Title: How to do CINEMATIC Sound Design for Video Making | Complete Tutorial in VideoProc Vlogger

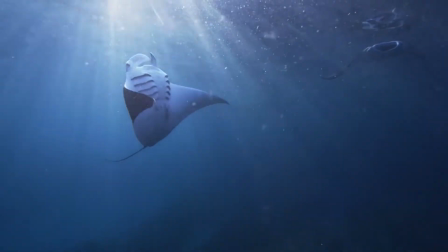0s
Take your video to the next level by working with the sound. Welcome back to VideoProc Vlogger official channel.
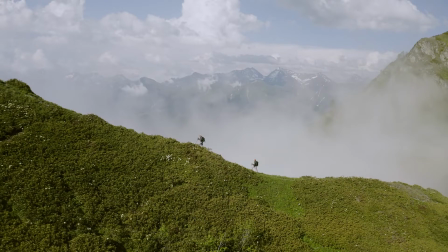7s
This is Carol. Well, in this tutorial, we are going to show you how to break down the complex sound designs.
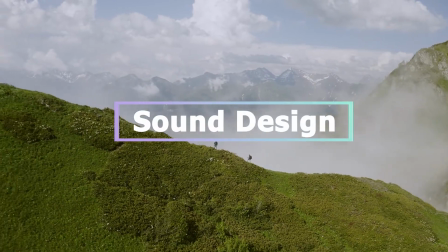14s
Now let's get the video started.
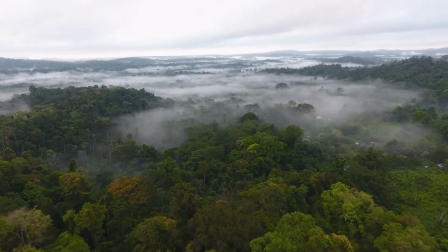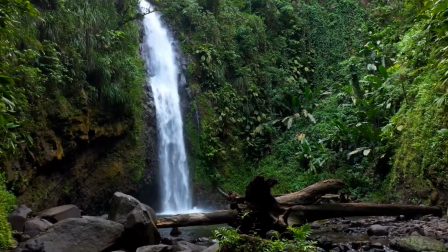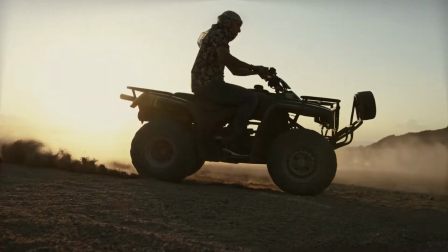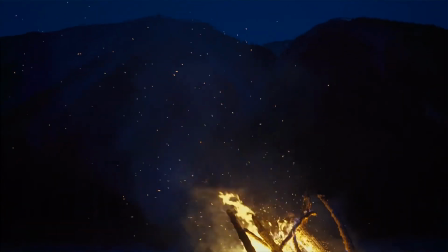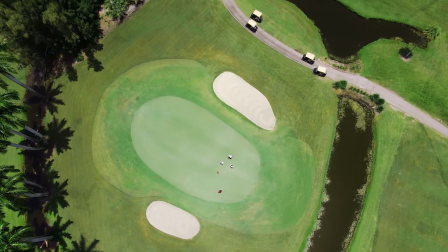48s
Set a tone of the video first. Like, I wish to create a video theme of people in nature.
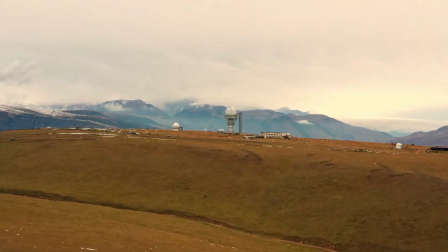53s
Then the tone of the video should be pretty relaxed, and use it as a fundamental base to produce a video.
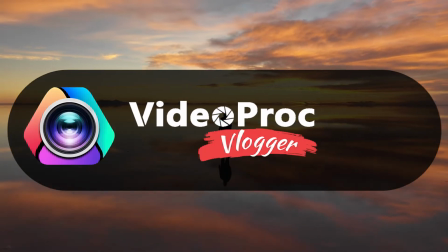60s
Free download the VideoProc Vlogger through the link we put in the description box down below.
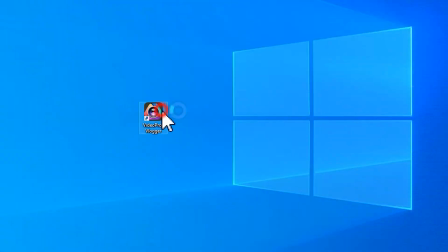65s
Launch your software. Create a new project.
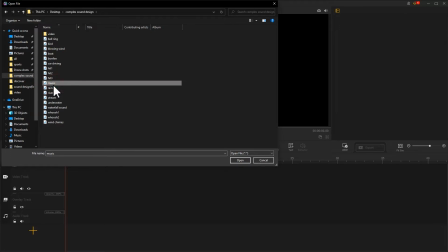72s
Use a sound effect that comes with lighter and more ethereal feeling as a bass tone, and import it into software.
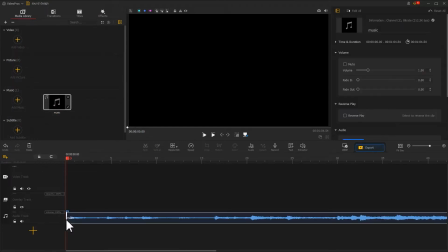79s
Drag it to the audio track. Then, let's establish an inner ink using the sound and image.
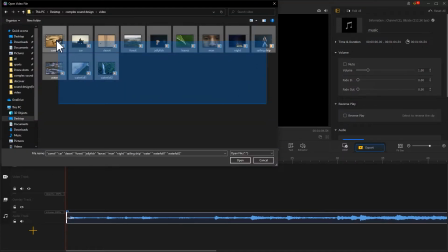86s
This way, even without using any transition, the switching between each frame would still flow naturally.
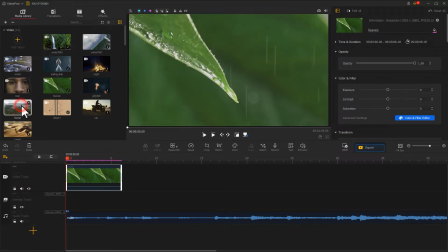93s
Start with the leaves in the ring and move on to the wood. And then to the people in the wood.
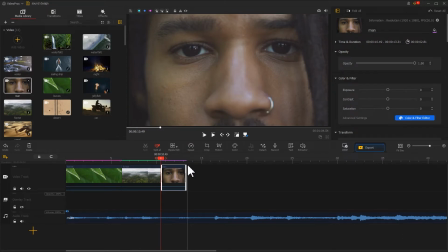100s
Let's try give the image some wind chimes here. And the sound of the wind chimes is similar to that of the running water.
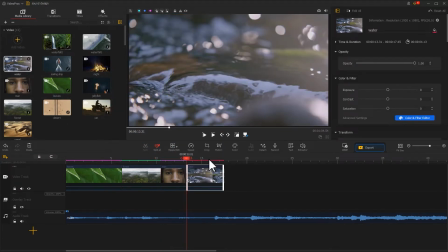108s
Thus, we could use the sound to achieve a smooth transition here between the image.
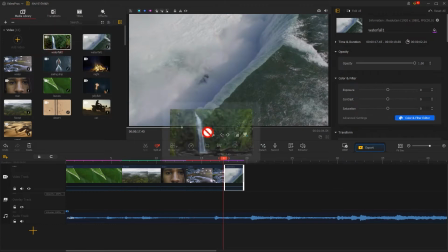113s
Then switch from the stream to the waterfall. And then from the waterfall to the jellyfish in the deep sea upstream.
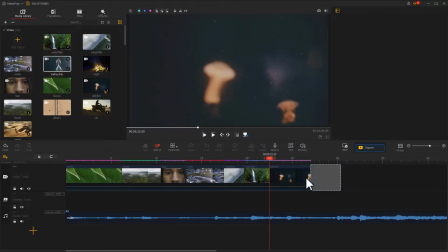122s
And then it returns to the sailing ship in the sea. The image is an arrow shot.
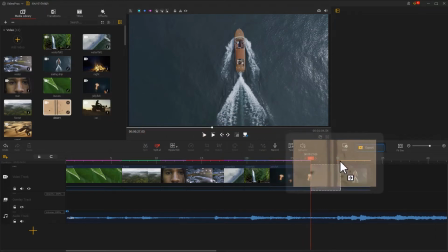128s
So here we can touch the arrow shot of the desert to create a feeling of transferring from stillness to the elegant riding movement,
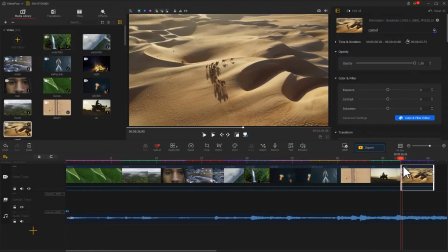136s
and then to a slowly moving camel. And finally, we wrap the video with the night to deepen the sense of silence.
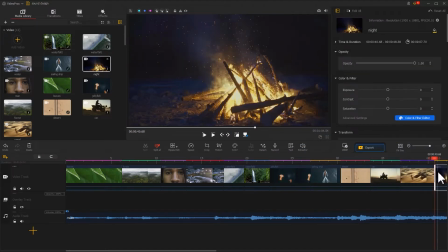145s
Well, so far we have created the engagement between each image.
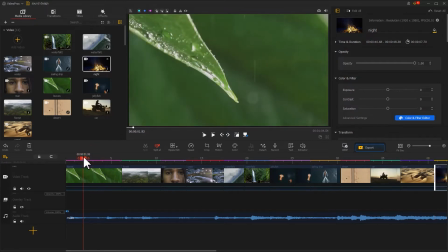149s
Finally, adjust the duration of each frame based on the beat of the bass tone music in the audio track.
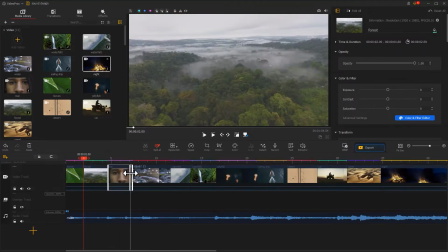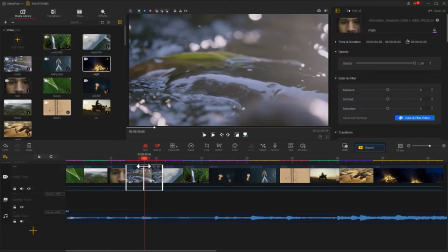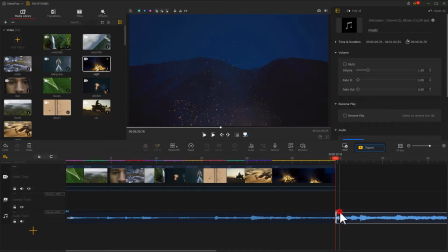165s
And then adjust the duration of the bass tone music. And we add a fade-out effect to it.
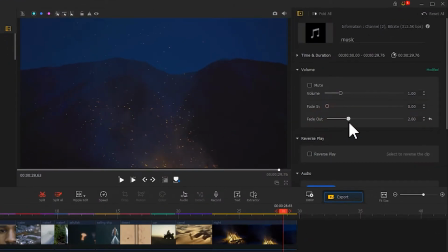174s
That's it. Let's have a preview.
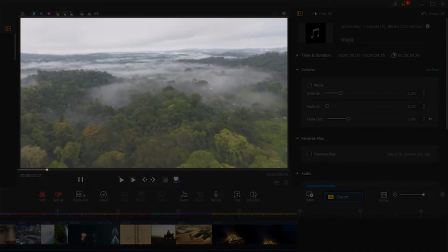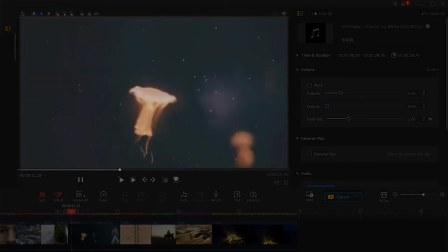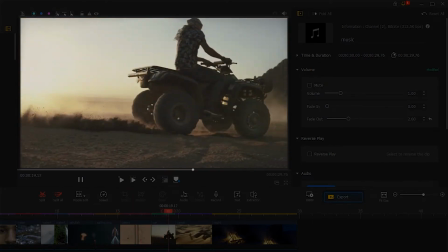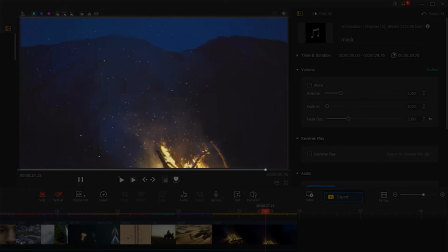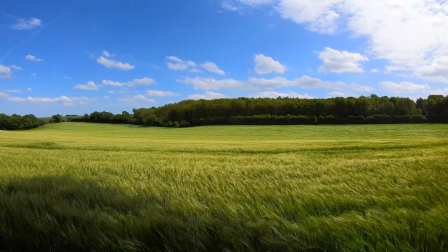208s
In the tutorial of the last video of sound demonstration, we have already stressed the importance of ambient texture,
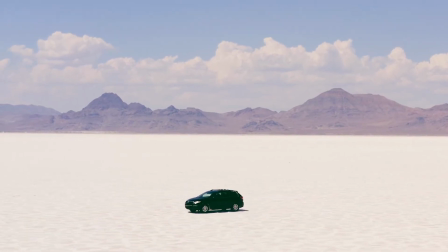216s
that it could give logic and realistic definition to the image. So here, we are going to match all this image with corresponding sound.
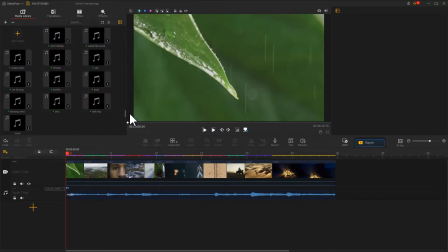224s
Import all the prepared sound effects into software. Find the plus icon on the far left of the audio track. Click it to add a new audio track. Drag in turn the sound effect of rain,
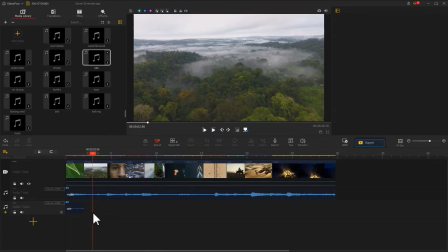241s
birds chirping,